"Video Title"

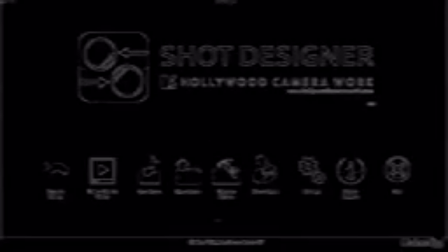0s
For this tutorial, we're going to be here in Shot Designer, which, as I've talked about a bunch of times in these filmmaking courses, is just one of my favorite apps for filmmaking.
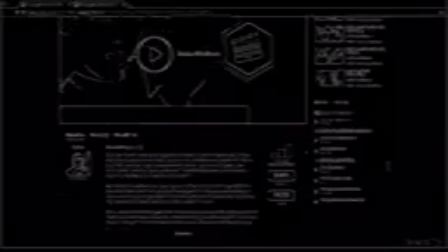7s
Back in the pre-production course, and again in the directing course, we talked about the basics of Shot Designer. So if you want more detailed info on the app itself, then go check out those courses. Now, for this, I'm going to be on the desktop version of Shot Designer,
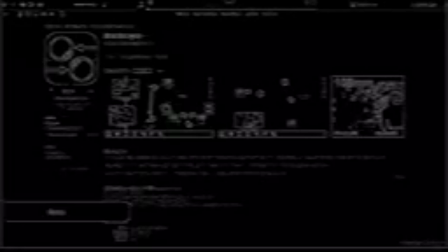20s
but I frequently use a mobile device like my iPad, for example, when I'm sitting down with directors to work this stuff out. Here we're going to look at how we cross the line in the goodbye scene. Sometimes you'll need to do this for, whatever reason.
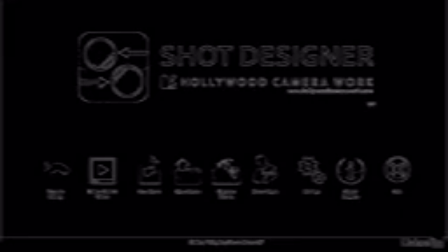34s
So let's dissect this scene and talk about where the line is, why we wanted to cross it, and how we did that.
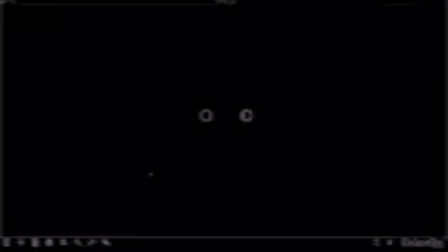41s
So I'm just going to start from scratch by clicking the New Scene button here. And we're given these two circles which represent an aerial view of two characters. And since we're recreating the goodbye scene, this totally works. I'm going to click once to select this left character and then click again to get some options.
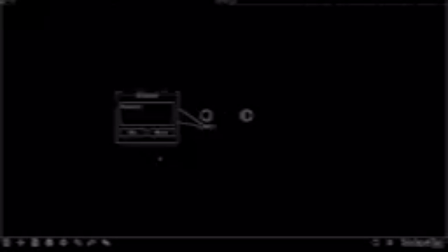58s
From this list, I'm going to choose Add Label, and I'm going to name this one Tayani.
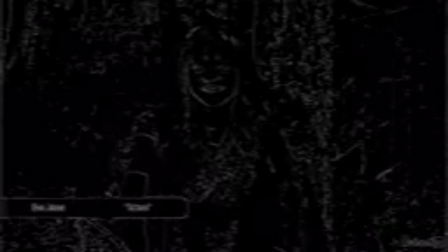64s
That's Eva Jane's character. And I'll also name this character on the right Cordeya, the little girl played by Natty.
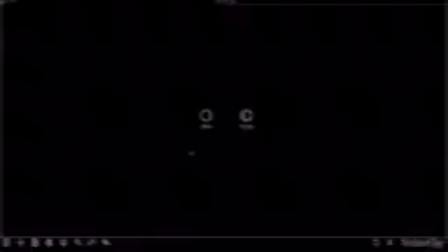70s
Now, just for reference, I'm going to hold down my mouse button and choose Add Prop. Then I'll select this big tree here, let's say, and I'll stretch this out from the sides. Now, obviously, this looks absolutely hideous, of course, but it represents the big river down here so we can just get our bearings and know where we are.
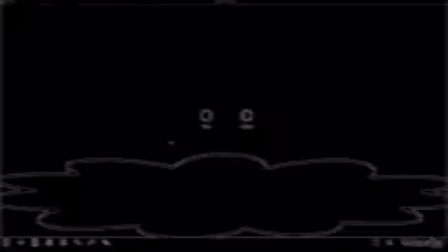86s
It doesn't have to look pretty. Now I'm going to hold down my mouse button again and create a couple of cameras this time. Click on this little stem here to rotate it. Basically, I just want to create cameras that represent the reverses on Tayani and Cordeya.
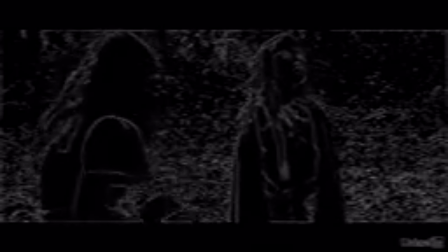100s
Now the 180-degree line is between the two actresses as they talk.
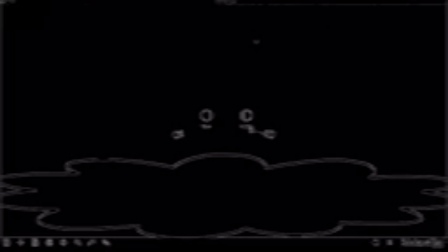105s
If we set up on this side of the line, then when they're looking at the river, we'd only see the backs of their heads.
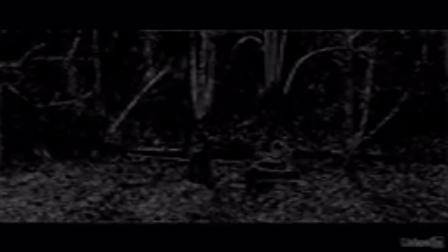111s
That's not great. Also, in the shooting version of the film, we wanted to see the villains in the background, so we shot from this side of the line.
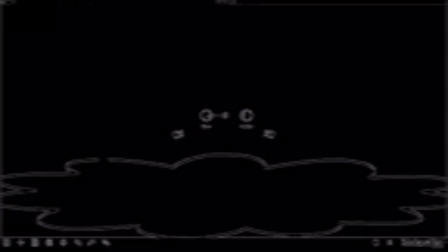120s
However, at the end of the scene, Tayani runs away this way, and Cordeya is left by herself. So if we stayed over here the entire time, then we'd only see the backside of Cordeya's head, and that's not great either.
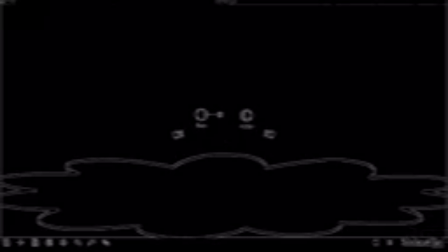133s
We want to see her reaction to being abandoned. So to get from this side of the line to the other side, we kind of have to get creative. The solution we ended up using in the final version of the film is to cut on Tayani's movement
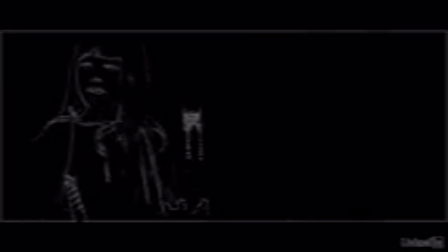147s
and frame the shot so that Tayani was in the same approximate place in the frame.
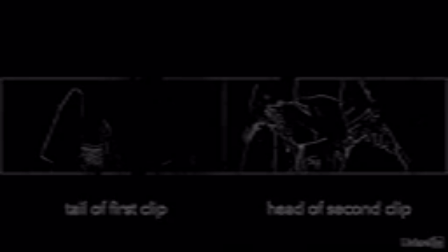153s
Tayani is so big in the frame that the movement covers up the shift in the line.
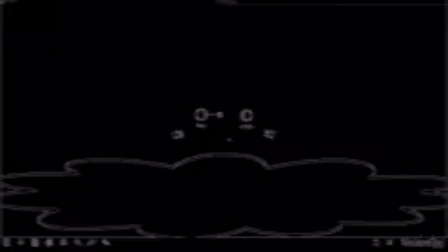159s
Now, I think this works, but this isn't usually the most elegant solution. So another option is to use head-on shots. When you shoot head-on, like in a two-shot or straight into a character, like directly in front of them, it kind of resets the line. Remember that the point of the line is to preserve spatial continuity.
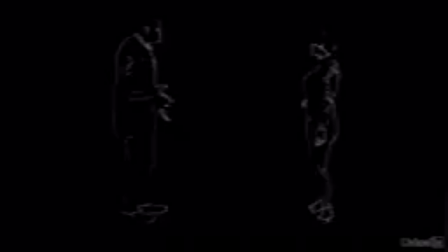180s
So when we see two characters in a two-shot, and then we see from behind those two characters, it does cross the line, but it totally makes sense. We saw the front of them, and now we're seeing the back of them. And that can be another way of crossing the line effectively. And one other method to cross the line is to have the characters cross the line in camera.
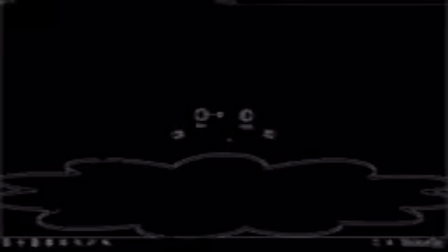199s
In other words, have them move over it in the shot. This is kind of what happens at the end of the goodbye scene. As we cross the line goes left to right across the screen.
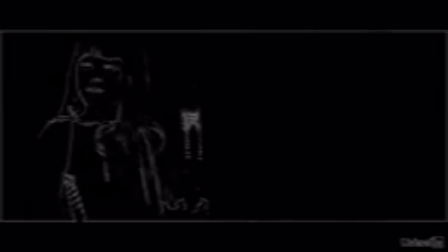210s
But then Tayani crosses in front of the camera, and now the line goes from Cordeya to, wherever Tayani is off screen to the left.
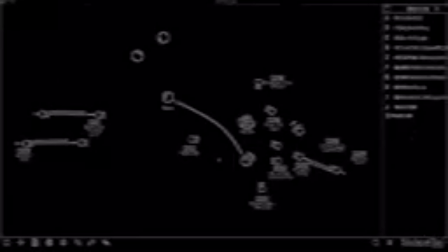219s
And honestly, it's probably easier to see the line back here in Shot Designer, which is why I love using it so much. This is actually the final scene diagram that I made for this scene in The Assurance. You can see the line here from the main conversation they have in this scene. And when we cross the line, we're using the camera J here,
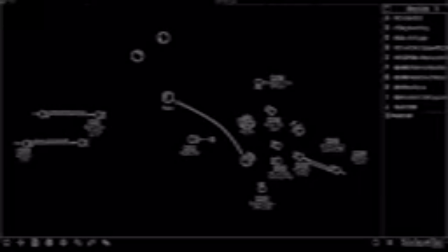237s
shot J. This pink arrow represents the movement of Tayani as she says goodbye to Cordeya. Because she crosses the line, it creates a new line here.